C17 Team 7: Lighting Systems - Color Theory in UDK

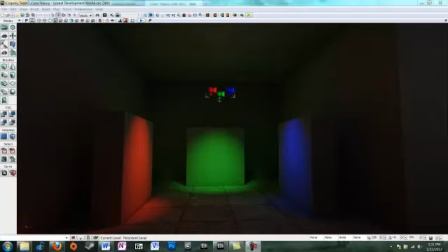0:00 Hey everyone, this is Color Theory for UDK December 2011. I'm Campbell Crapsey from Cohort 17 and today is January 22nd, 2012. I'm part of the group that's doing the lighting presentation for UDK.
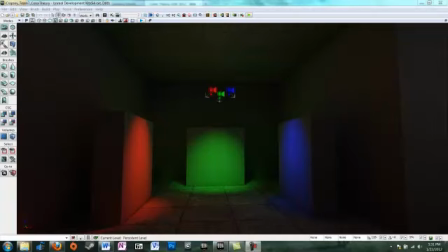0:16 This is specifically on color theory and how you use colors to affect a scene. So as you can see here, we have red, green, and blue, which are the three primary colors according to the additive color theory, which is what UDK uses.
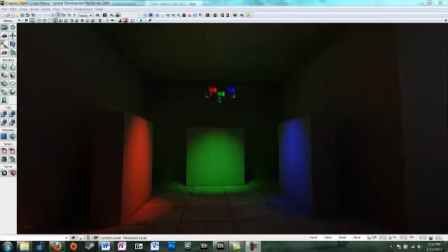0:29 Basically, UDK simulates real light in real-world situations by having colors add instead of subtract, like in pigments. So some of you may have heard about how you'll have cyan, magenta, and yellow for primary colors, and that's pigments.
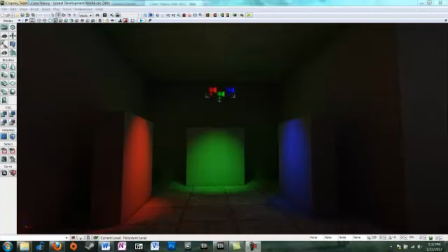0:45 The primary colors in UDK are red, green, and blue. So basically, what you can do with this is you can combine these primary colors,
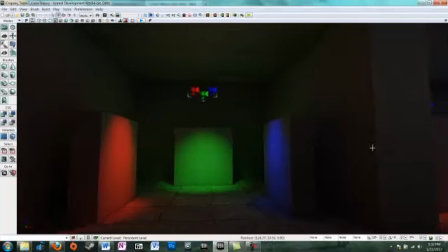0:53 these three primary colors, to get secondary colors, as you can see here.
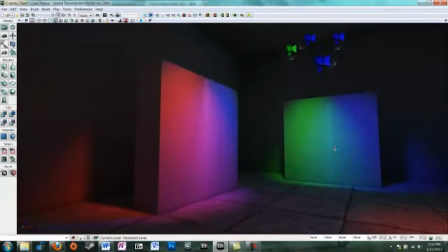0:58 So basically on the left we've combined blue and red to get kind of a purple lavender type thing.
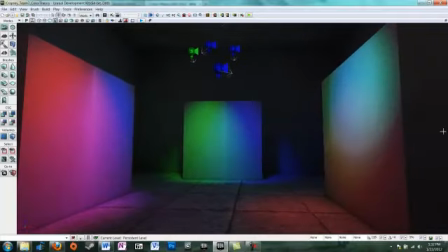1:04 And then down at the middle we have combined green and blue to get teal. Now you can obviously create a color just by setting the properties within the light itself, but what I'm trying to show is how you have to be aware of how your lights will interact in UDK to create new colors.
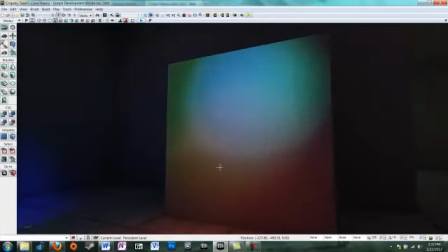1:21 On the right we've combined all three primary colors to create this white spot in the middle.
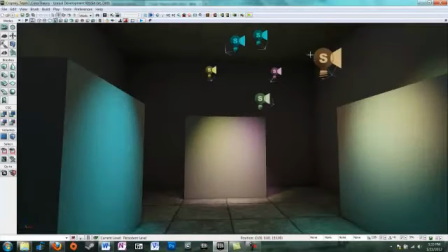1:28 Moving on, you can combine more than just primary colors, so you can actually combine any set of colors to get different properties.
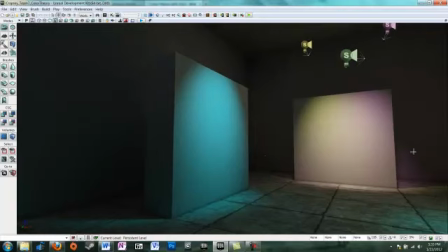1:35 So like I mentioned earlier, on the left here is this teal wall, and that is a single light spot, and that single light spot is projecting that color onto the wall.
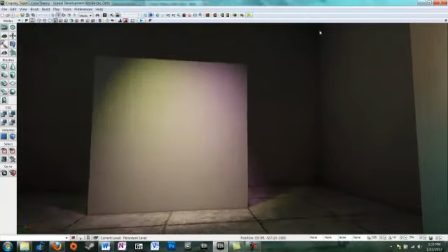1:47 In the middle here, we're combining two secondary colors,
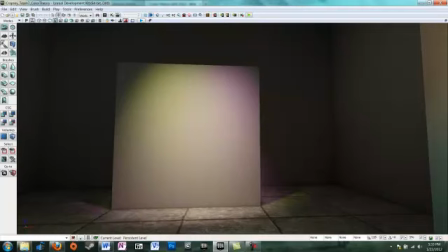1:51 kind of a purple and a little bit of a pale yellow, to create kind of a skin tone. And so what you can do is you can get really fine in terms of the types of colors you want to create. So if you want to create kind of a theatrical scene, instead of just having a single light source
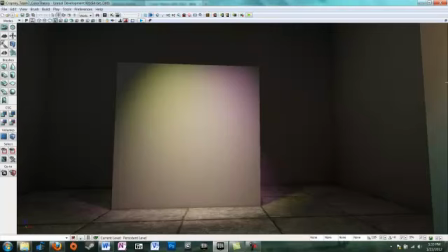2:07 projecting that light, you can get more of an ambient effect by combining different secondary lights.
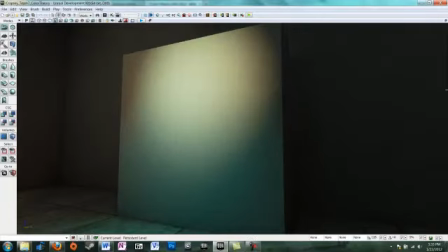2:13 That's when things go right. Here's when things go wrong. I've combined three different secondary colors to create, oh, and I forgot to mention, over here,
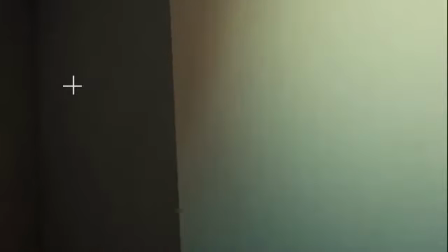2:21 that skin tone is a tertiary color, is the technical term. So here I've combined a bunch of secondary colors, and it's kind of turned into this big off-white brown mess. And so that's kind of the thing you want to avoid. You don't ever want to combine colors so much so that it just becomes this blah effect.
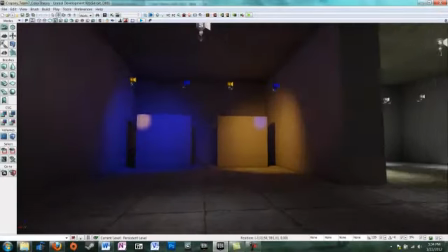2:40 You need to be aware of how your colors are interacting with each other. So over here I've created a scene that demonstrates contrast.
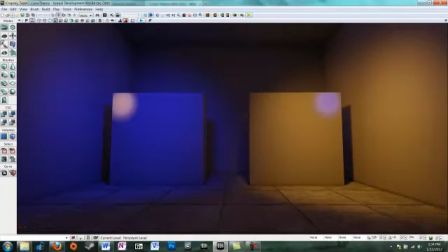2:49 So in color theory, or in the color wheel, the primary colors, like I said earlier, are red, green, and blue. And then the rest of the color wheel is made up by all the other secondary and tertiary colors. Here we can see how that color wheel breaks down into warm colors and cool colors.
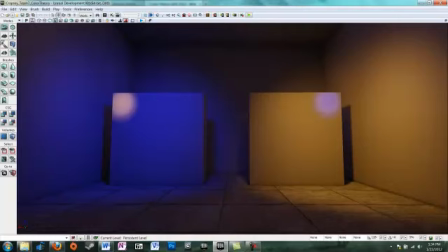3:05 So warm colors are basically your reds, your yellows, your oranges, and cool colors are your greens, your blues, and most of your purples. So on the left we have a predominantly blue scene with an orange spot, and on the right we have a predominantly orange scene with a blue spot.
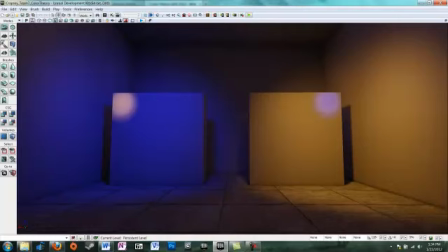3:21 Now the amount of light and the focus of the light are exactly the same for both of these walls. But on the left you can see that your eye is naturally drawn to the orange spot on the blue wall, where on the right it's not actually really drawn to the blue spot. In fact, the orange dominates the scene.
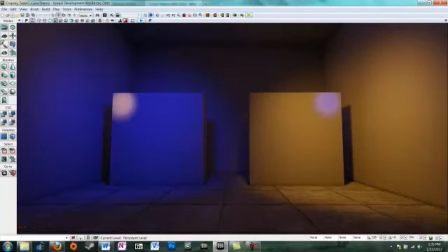3:38 And the reason for this is that warm colors, so once again your reds, your oranges, your yellows, warm colors actually dominate the scene. Warm colors pop first and attract your eye, whereas cool colors actually kind of fade in to the perspective of the viewer over time.
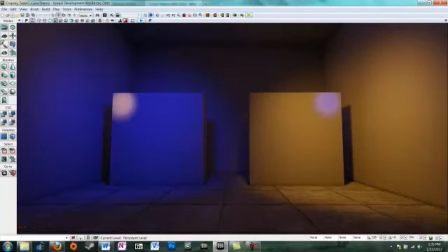3:53 You notice warm colors first, and then the blues and the greens kind of round out the scene.
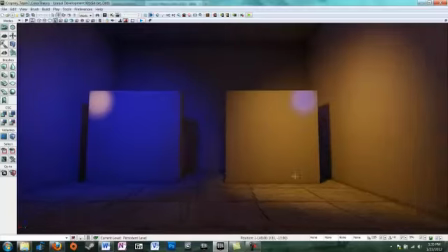3:59 So moving on,
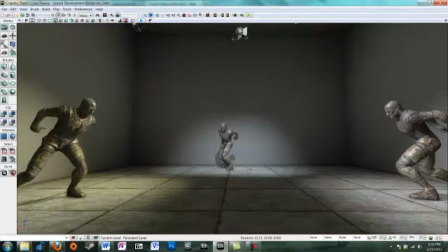4:01 I've created kind of a daylight type of light to show how really subtle changes can actually affect even scenes based on daylight.